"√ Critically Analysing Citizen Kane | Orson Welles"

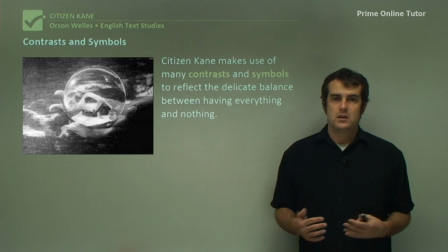[12:08]
having everything and nothing being a prominent idea in the film is a strong indicator
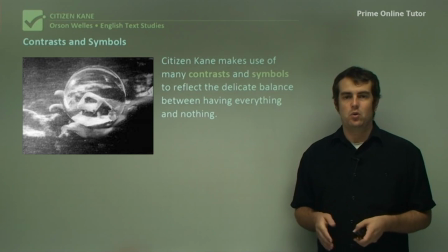[12:15]
for why these various symbols and contrasts are quite important certainly the contrast between the young and old Kane, his public persona and his private persona,
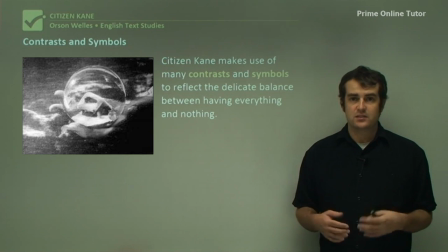[12:27]
the various symbols such as the snow globe and the sled which are used in the film, all these sorts of things, having the world in one's hands, certainly really reinforce a lot of the key ideas of the film and
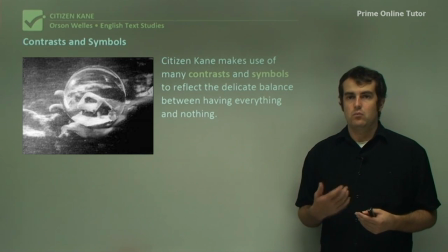[12:42]
certainly when you're discussing what role the contrasts and symbols of this film have,
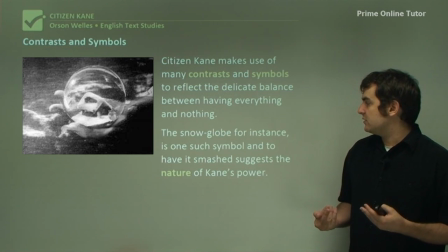[12:49]
you would be discussing it in regards to that. Now the snow globe, for instance, is one such symbol, and to have it smashed, this all suggests the nature of Kane's power,
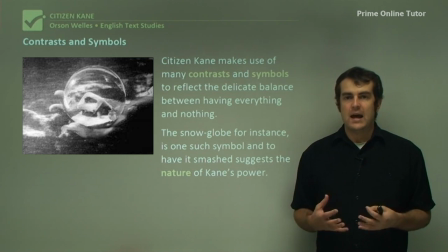[12:56]
and that he has all this power, and yet, almost himself, he has the world in his hand, and he smashes it because of the fact that he is miserable.
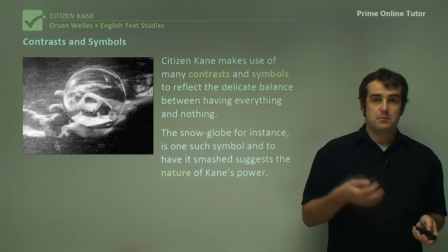[13:05]
He can't control everything, and to have this device at the beginning of the film sort of indicates this world of his is collapsing on itself,
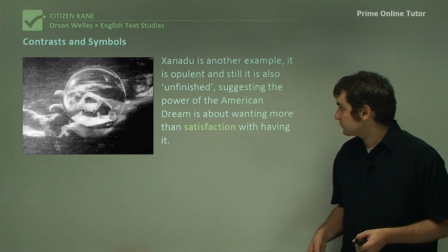[13:13]
and it's mostly because of him. We also get this idea of it in Xanoblade,
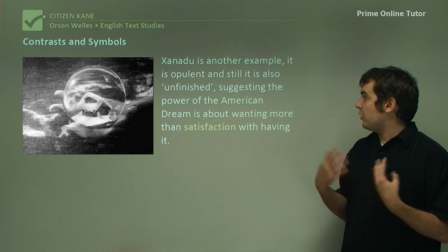[13:18]
for instance and it's opulent and yet it's also still unfinished and
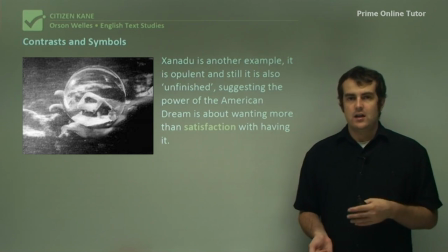[13:23]
it sort of makes a very smart
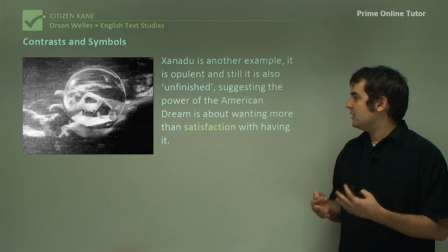[13:28]
sort of suggestion about the American Dream and it's always about wanting more
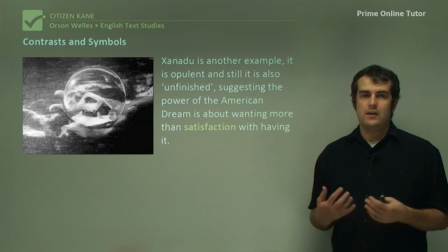[13:32]
and never being satisfied with having it and that's basically what we get with Xanadu we get something that which is almost bigger than Buckingham Palace and yet it is still unfinished he still
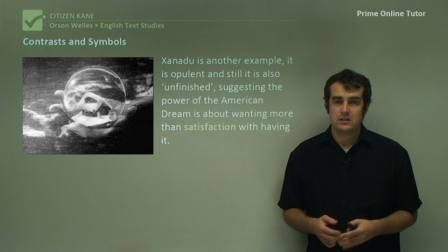[13:44]
wants to add more to it and make it bigger and grander and that sort of thing and even when it closes its door it seems like this big empty shell of what the american
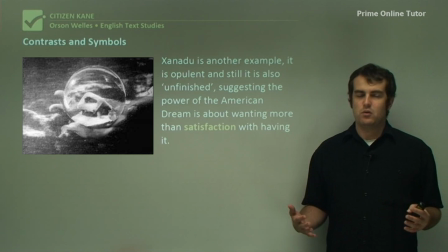[13:51]
dream bought but yet it wasn't a home at all it was a big mansion with stuff in it and that's basically the way that kane looks at it and
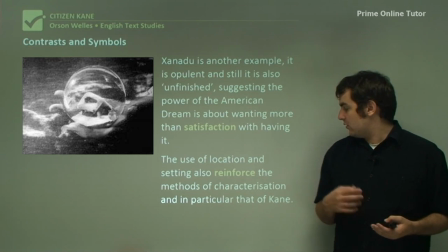[14:00]
so the use of location setting also reinforces this method of characterization in particular that of kane so the house represents his character there's this
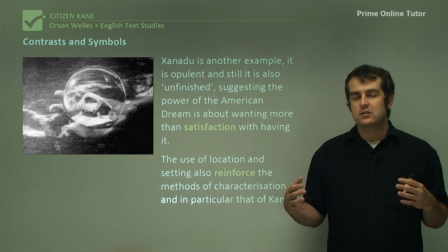[14:09]
big grand over the top sort of husk which is filled with nothing inside nothing of value nothing of worth. And certainly it reflects Kane's character as much as it does anything else. And certainly all these contrasts and symbols, as I mentioned before,
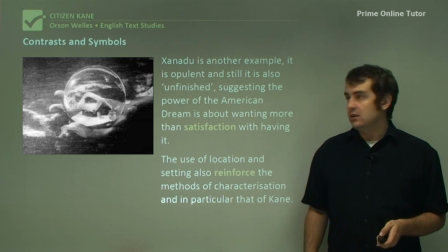[14:25]
have an effect of being able to establish the kind of character that Kane is. Now, what do we know about Charles Foster Kane?
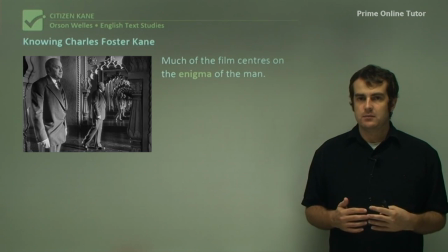[14:33]
Now, this is something where, because this film is primarily centered around him, and certainly about the man, his mystique, and his power. There is still a certain enigma to him, and this is also represented in various symbolic ways,
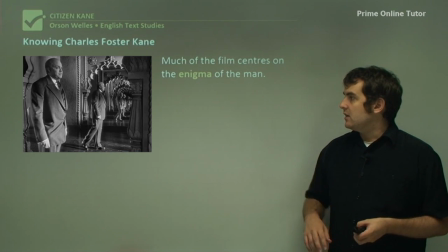[14:49]
not least of which is the image to my right there, and certainly that scene where he is in almost the infinential mirrors.
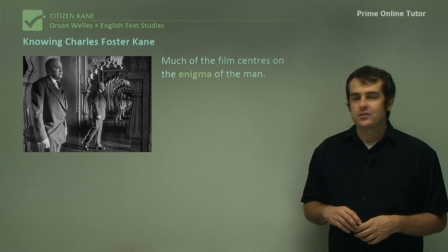[14:58]
I don't know precisely what that mirror effect is called,
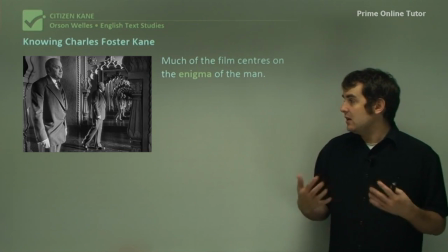[15:01]
but having him sitting or standing there sort of reflects this man who's constantly
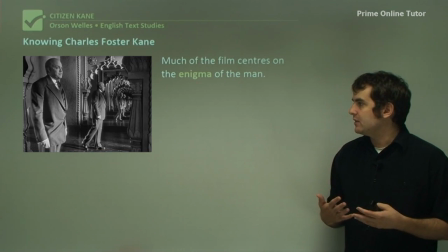[15:07]
reflecting himself and constantly not liking what he sees and being able to look at himself and go,
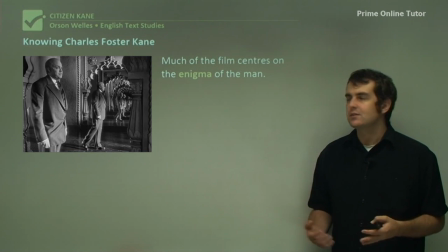[15:13]
do I like what I see? Do I not like what I see? And I think we know what the answer is.
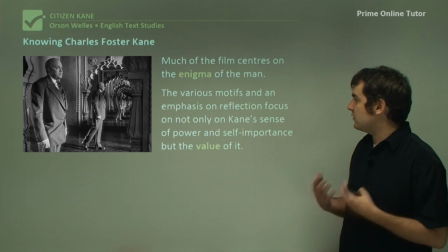[15:18]
The various motifs and emphasis on reflection focus on not only Cain's sense of power and self-importance, but the value of it.
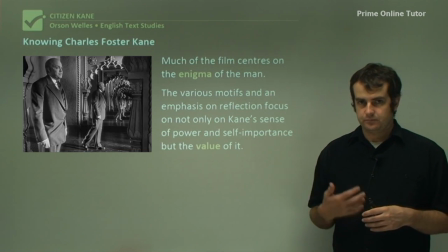[15:24]
And then he has this almost this element where he wants to appear powerful.
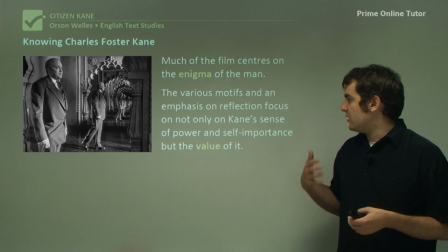[15:30]
And yet every time he looks in the mirror, he sees a sad little boy still. And so the value of this power is ultimately belittled when he looks at himself.
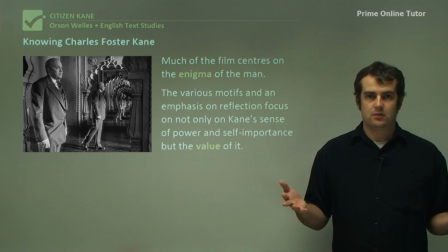[15:39]
And even though he has it all, and he can project that he has it all, the moment he looks at himself in the mirror and goes, what have I become? That's when this sort of introspective haunting of him, of his childhood, of the childhood he lost, sort of comes to the fore a little bit.
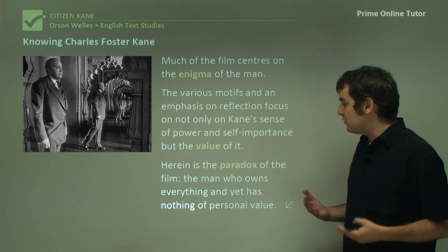[15:56]
And herein is pretty much the paradox of the film, a man who owns everything and yet has nothing of personal value.
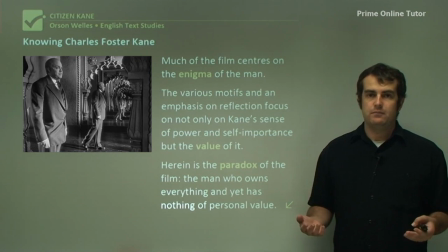[16:03]
And certainly you would think, well, can't wealth buy something of personal value? Well, in this case, no, it can't because the one thing that he tries to buy is a time of his life and he can't buy that.